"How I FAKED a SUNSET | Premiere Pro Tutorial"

What's good YouTube? I was about to go to sleep but then I got an inspiration to make a video and who else makes video this late? Alright but to be fair I also had like four hour power nap so maybe that's why but alright anyhow welcome to the first episode of I got a bit messy with my uploads and I want to start to organize things here so for that reason if you see an upload on Tuesdays, then you know it's Tuesdays for creators. And on these episodes I will talk all the geeky stuff that we as creators love, such as gear, editing, tips and tricks to improve your craft and so on. And the rest of the days I will leave to short films, vlogs or whatever else I come up with.
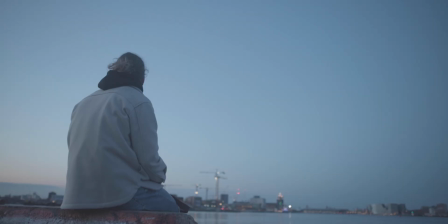(0:46)
So on the first episode I want to show you how I faked the sunset in my recent short film. First things first, if you did miss the sunset, then just wake your ass up the next day to catch the sunrise.
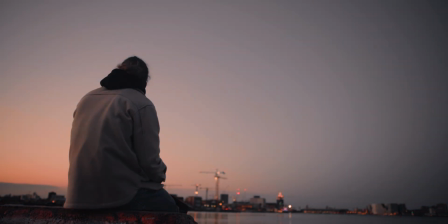(0:58)
It might not look as good as the sunset, but it should be enough to push the colors in post to at least fake it. So today I will show you how to do it. Damn, the intro is so heavy. I like it so much. Good luck if you're using headphones or listening to this on the speakers.
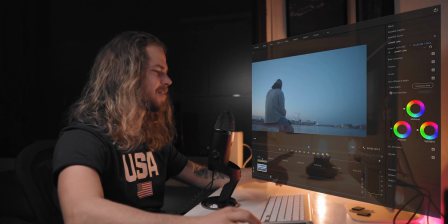(1:18)
But alright, let's start with the color grading. First things first, this was shot on canon usr's 8-bit c log so that means that my shadows are completely crushed in order to fix it i'm gonna open lumetri
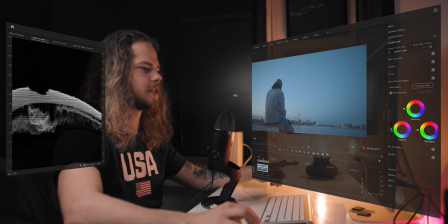(1:34)
scopes and bring down the shadows to the point where it almost hits
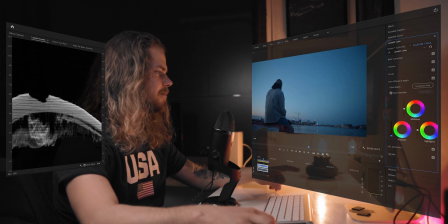(1:40)
zero so that means my blacks are black and not faded
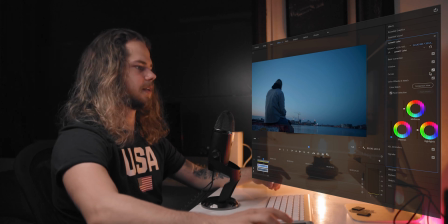(1:46)
or whatever and here's before and after you can actually call it like a decent shot like a blue hour shot but we are going for a sunset shot next thing what i'm
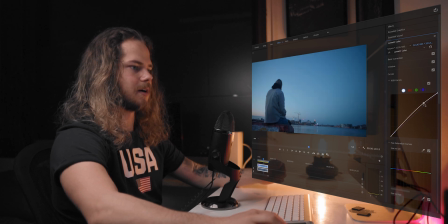(2:02)
gonna do is make a small s curve and i do that to all my footage just hard to describe what it does but it just makes it look a tiny bit better
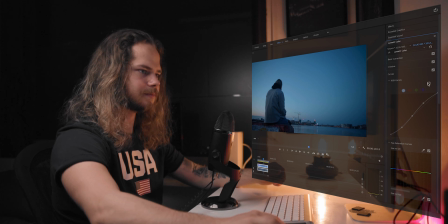(2:16)
here's also before and after and now things are really starting to get interesting i will go over hewer's saturation and lock in the warm tones and make another two points on each side and what i'm gonna
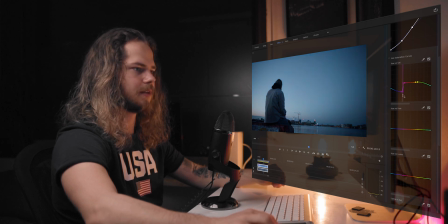(2:35)
do now is bring them down and that rhymes but you may think to yourselves right now what the hell that guy is doing because the footage looks like shit and
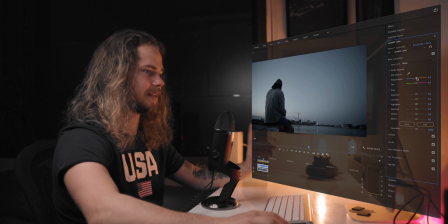(2:53)
that's true it does but now when i'm gonna increase the temperature only warm tones will pop up and not all the other ones i will also So increase tint,
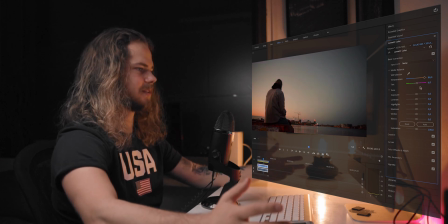(3:08)
it's around 6 and there you go, this already looks like a shot that was made in the sunset.
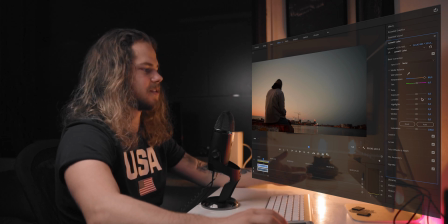(3:17)
And the rest of things are just like a personal preference, I would increase the contrast, decrease the highlights, everything like a tiny bit. And saturation, yeah sure.